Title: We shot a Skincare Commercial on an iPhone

How is it going guys and welcome to the Olufemi channel, where a group of teachers that want to shore up your video production skills in as little time as possible. I shot this commercial entirely on my iPhone.
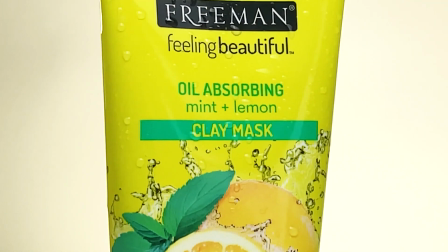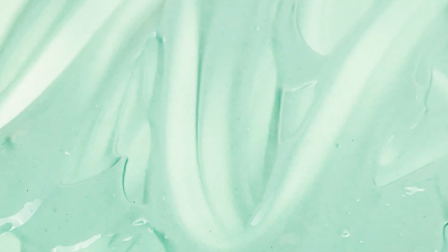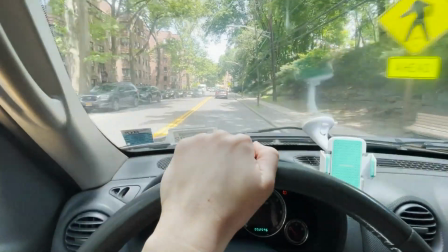[0:24]
And here's how I did it. All right, we are in route to the store. I have no idea what product I want to shoot. I'm kind of leaning towards skincare. There's a lot you can do with skincare product.
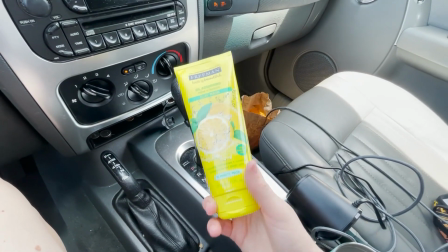[0:42]
All right, so here's what I got. I decided to go with a face mask. All right, so I'm back from the store and we've jumped to me having my first setup almost ready to go. It's a mint and lemon mask, so big shocker, we're going to be incorporating, you guessed it, mint and lemons. The overall feel that I want for this is refreshing. Basically everything you want to feel when you're using skincare products. I will be shooting everything on my iPhone 12 and this thing shoots 4k 60 I
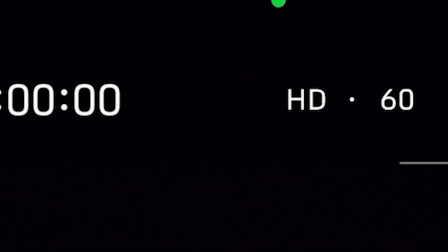[1:15]
believe and also slow motion at 240 frames per second and also at 120. So we're going to be alternating between those two settings.
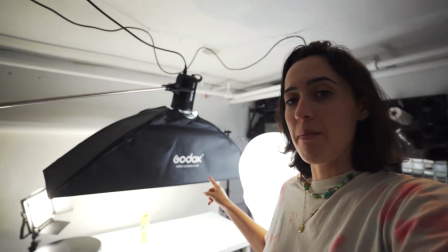[1:24]
Now keep in mind while I am shooting on an iPhone I am using some pretty solid lights. What quality I'm lacking for on the video side I am making up for a little bit with the lighting.
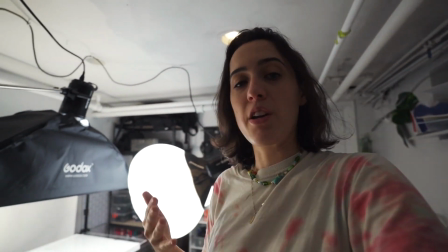[1:37]
So if you're trying to shoot something on your phone, it is important to have good lighting. But if you actually would like me to try and shoot a video with like household items and no professional gear whatsoever, let me know because that might be something pretty interesting. But without further ado, let's dive into our first shot.
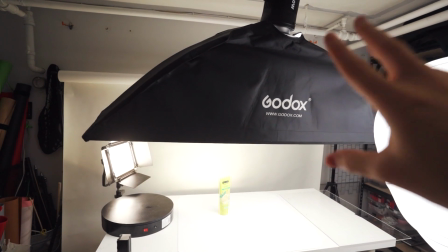[1:59]
So right off the bat I have a rectangular softbox hitting the product from above.
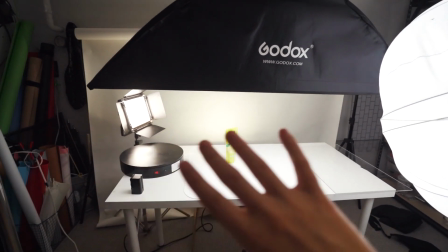[2:06]
This just creates even overhead lighting.
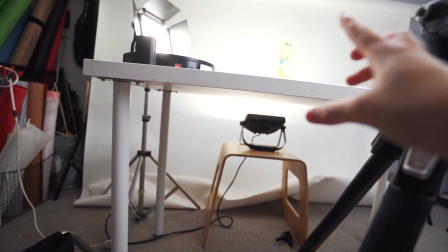[2:09]
Then underneath I have a hardware light hitting the backdrop to add a little bit glow to the background as you can see.
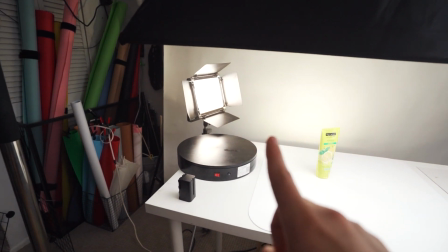[2:17]
Then I added a little bit of a background glow which will
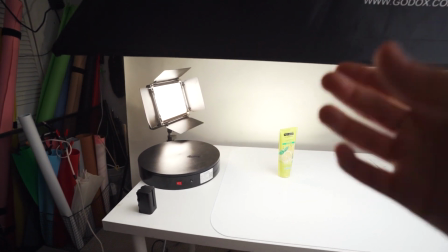[2:22]
make the product have some highlights on the side in the back there that'll
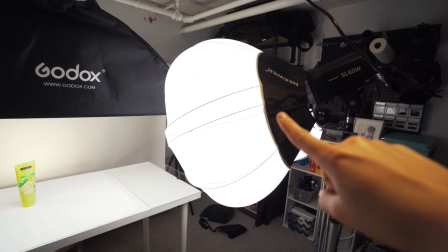[2:27]
make it look nice and then i'm drawing a huge blank on what this
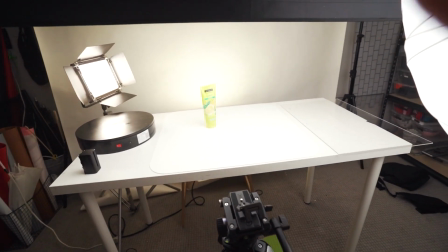[2:31]
type of softbox is called this is my final hero shot so i try and
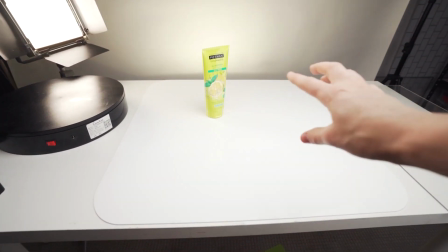[2:36]
get the hero shot first and i'm gonna add some lemons and maybe some mint to the scene and also maybe some water
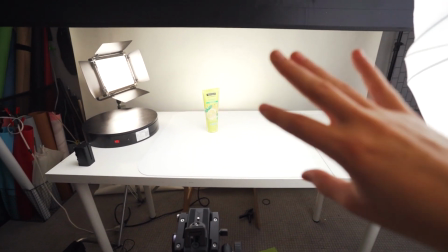[2:43]
so i'm trying to figure out how to add a little bit more movement so it's not just a stagnant shot so whether that's the water moving or my camera moving
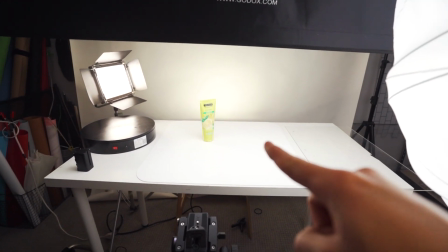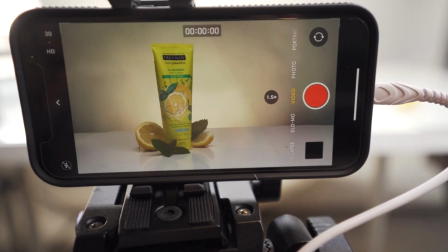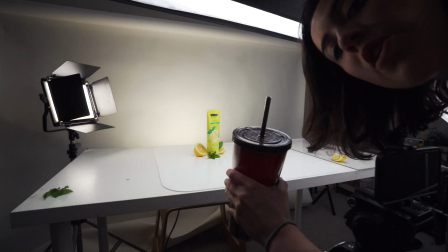[3:01]
water.
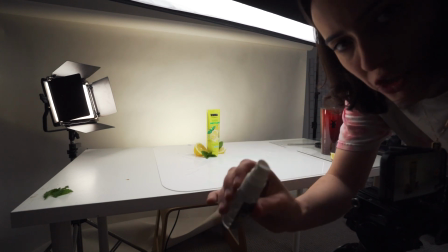[3:05]
Also gonna add a little bit of water droplets to the product.
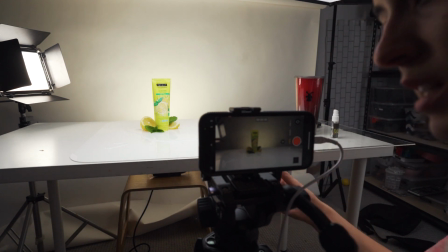[3:10]
So I'm gonna shoot this shot in 4k 60 that way I can slow it down but we still get the
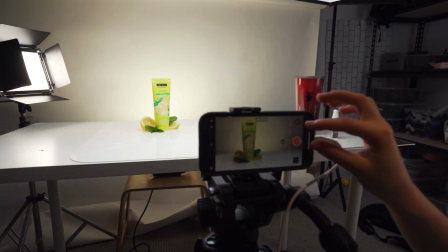[3:16]
quality of 4k and I'm gonna zoom in just a little bit.
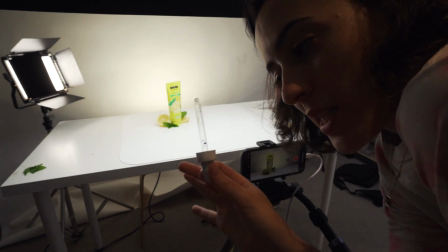[3:21]
I just ran and got this dropper that I realized I had from a skincare product so this should work perfectly
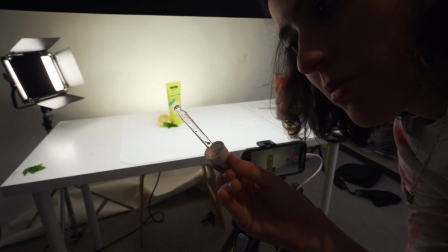[3:27]
for doing an individual cinematic drop of water.
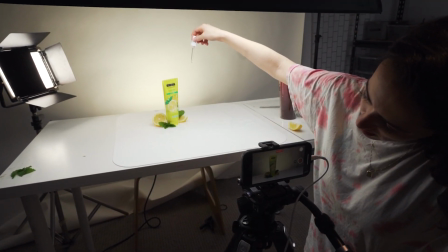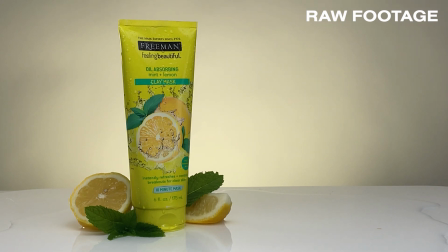[3:39]
I'm just going to grab a close-up of the label.
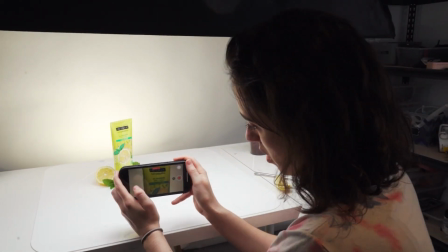All right, now that we have that first shot done, I really want to try a little visual effect with this. I'm going to have the product, and I'm going to touch it with my finger, and then it will turn into two lemons stacked on top of each other.